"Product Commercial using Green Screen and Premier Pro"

Today in the studio we're making green screen commercials. Daniel Schiffer I'm coming for you.
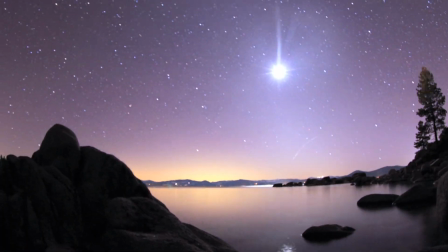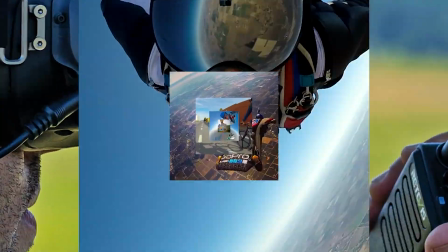Quarantine cut. I did it myself. Hey what's up everybody welcome back. Today we're talking green screen commercials. Now I'm not gonna beat around the bush at all. This is pretty much a direct copy of Daniel Schiffer's video. I know he has the final cut workflow. Today we're gonna focus on the Premiere Pro workflow. I wanted to copy his workflow because it seemed like a nice jumping-off point for having a green screen. His workflow and the end result seemed like something I could achieve. As I was going through his tutorial there was a few things that I wanted to point out, show some subtle differences, but our end result is pretty much identical. So again thanks Daniel Scheffer for putting out that awesome tutorial. If it wasn't for you I probably wouldn't be doing this video at all.
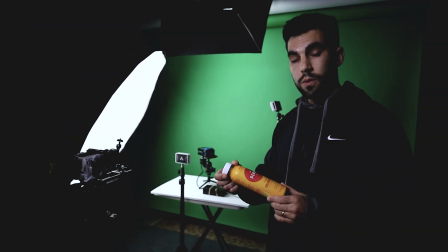[0:59]
So come in a little closer so you can see a few of the key elements that I used for this product video. Went to the store and found a really bright vibrant label that would pop against the background.
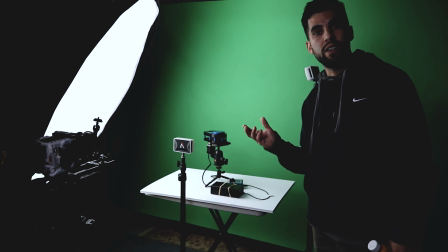[1:08]
So next we have this dynamic perception pan tilt head and I only have of one of the axes just to get a simple rotation.
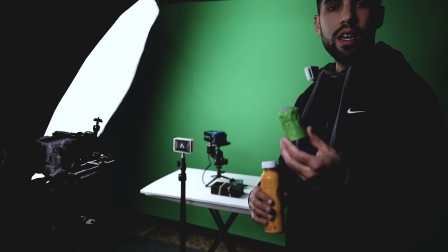[1:14]
This is where the product is going to sit. Now in Daniel's video, he went and made a green screen little holder for it to be able to mask this out.
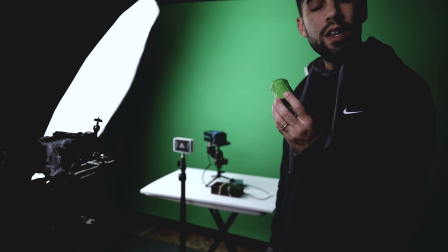[1:21]
And again, he uses Final Cut Pro, and today in Adobe Premiere Pro, you'll see how this doesn't make as much of a difference to have your prop or stand be green for green screen.
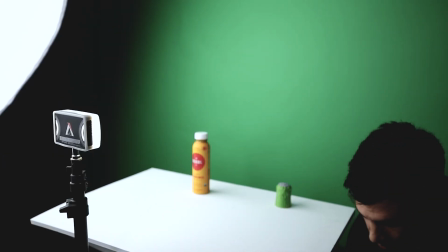[1:31]
Don't get discouraged if you don't have a motorized head. I've seen people get super creative and use something as simple as a cup on the top of a table to do the same effect.
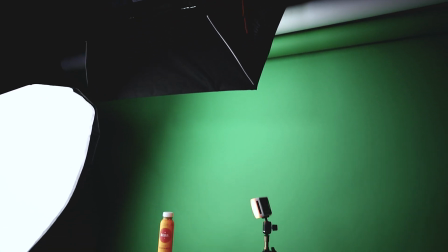[1:40]
For lighting, I'm using a nice diffused softbox to hit the green screen, makes for a nice key.
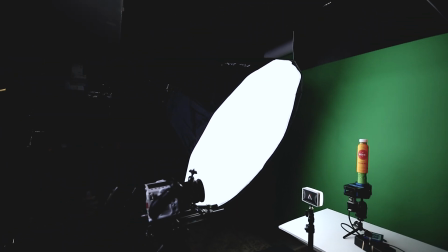[1:46]
Then for the product, I'm using a much larger light dome,
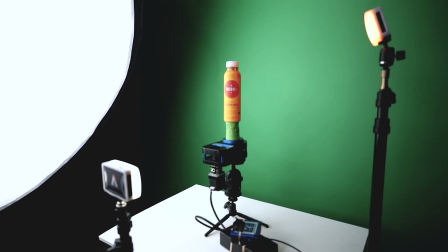[1:50]
and I'm using these two Aputure MC lights, one to fill in the shadows, and one to give a nice orange kick on the side.
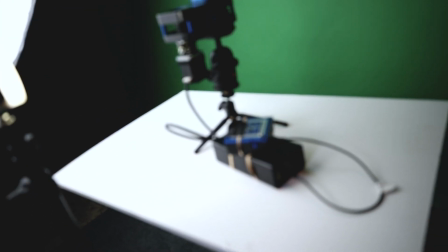[1:55]
You'll see how that comes into play later. If you're looking at this stuff and really wondering what exactly all this is, it's basically the control unit sitting on top of a giant battery,
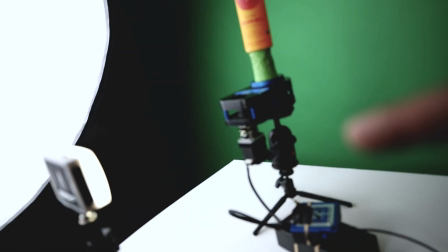[2:04]
sitting on the motor, on the motor control arm on a tripod head sitting on a miniature tabletop tripod.
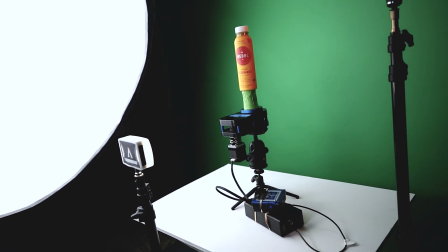[2:10]
This is way overkill. The dynamic perception rig is mainly for time lapses.
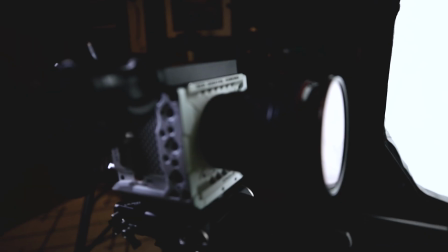[2:15]
Today I've just modified it to be able to use it for a tabletop rotation. You can really use any camera, even your iPhone, but today I've got the red Komodo on the sticks.
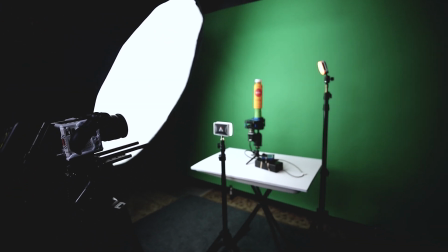[2:23]
And something that Daniel Scheffer didn't talk about was the lens and focal length. For green screen, I've tried a few different lenses including the 16-35 Canon 2.8,
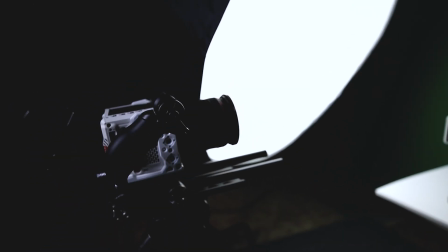[2:32]
but today I'll be using the Canon 50 millimeter 1.2 when you have a sharp tech sharp image helps keying out the background that much easier.
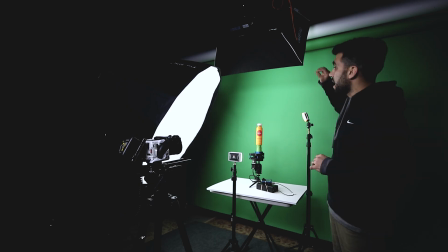[2:40]
Now I really want to point out the lighting because having a good light on your green screen will help tremendously with keying out the green later on the computer in post.
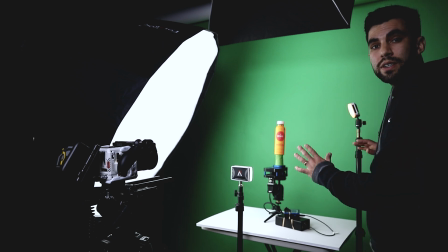[2:50]
Now once you've got your green screen properly lit and everything's nice and even I like to focus on the key light which in my case is a double diffused
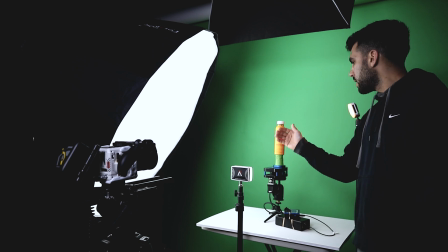[2:58]
giant softbox that's about a 45 degree angle from the lens giving some nice highlights on this side and some nice shadows on this side.
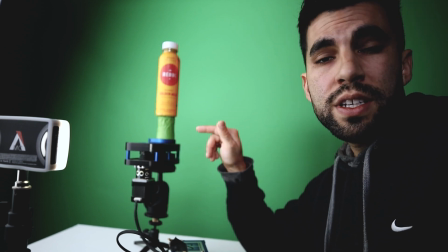[3:06]
Now Daniel in his video goes the extra mile to use green tape to mask out this little pedestal.
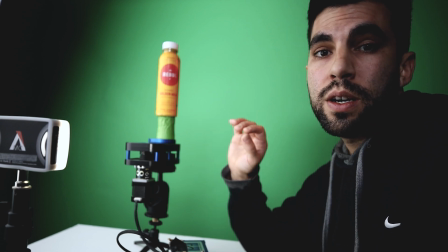[3:12]
That's so he can use a keying tool in Final Cut Pro to easily mask this out.
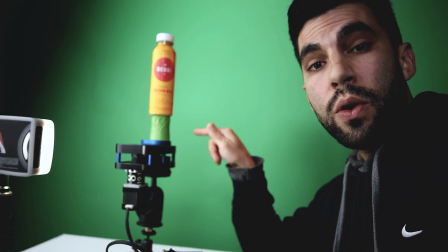[3:17]
Correct me if I'm wrong but I don't think there's such feature in Premiere Pro so even though I wrapped this in green tape it was kind of an extra step that I didn't need to do.
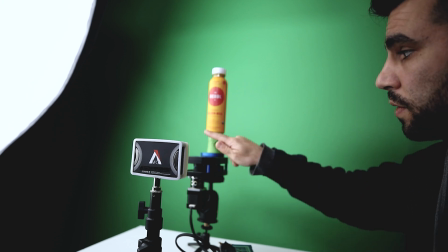[3:25]
We have the big key light taking care of most of the lighting but we are left with a little shadow underneath the juice
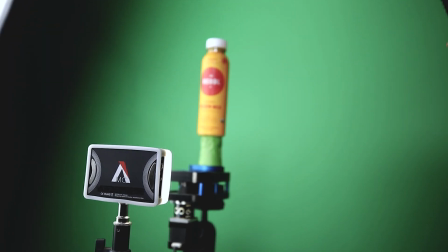[3:32]
so if we turn on the little aperture MC light that really helps to get rid of the shadow that forms right underneath the bottle.
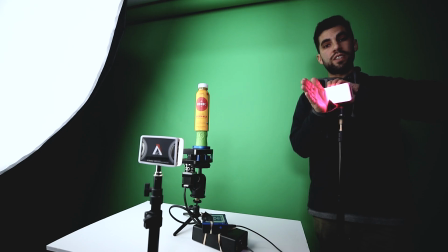[3:39]
These little aperture MC lights are awesome you can adjust the hue to pretty much any color so I'm going to find a color that matches the color of the bottle and it'll give it a nice kick on the edge.
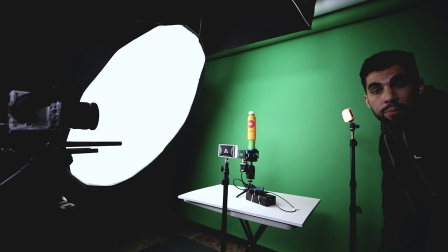[3:50]
It's the details that really make your product shot stand out from others. This rip off video wouldn't be complete unless I hit it with a little water to miss the side of it.
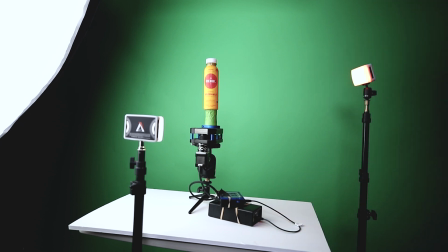[3:59]
Now I'm going to turn on my dynamic perception rotating head and fire up the app and
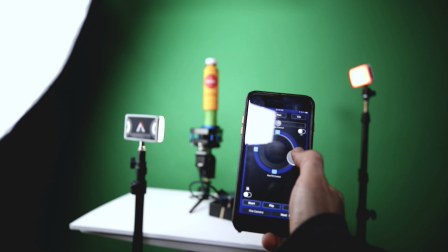[4:04]
when I hit record on my camera I'm going to rotate the product until it makes a full 360.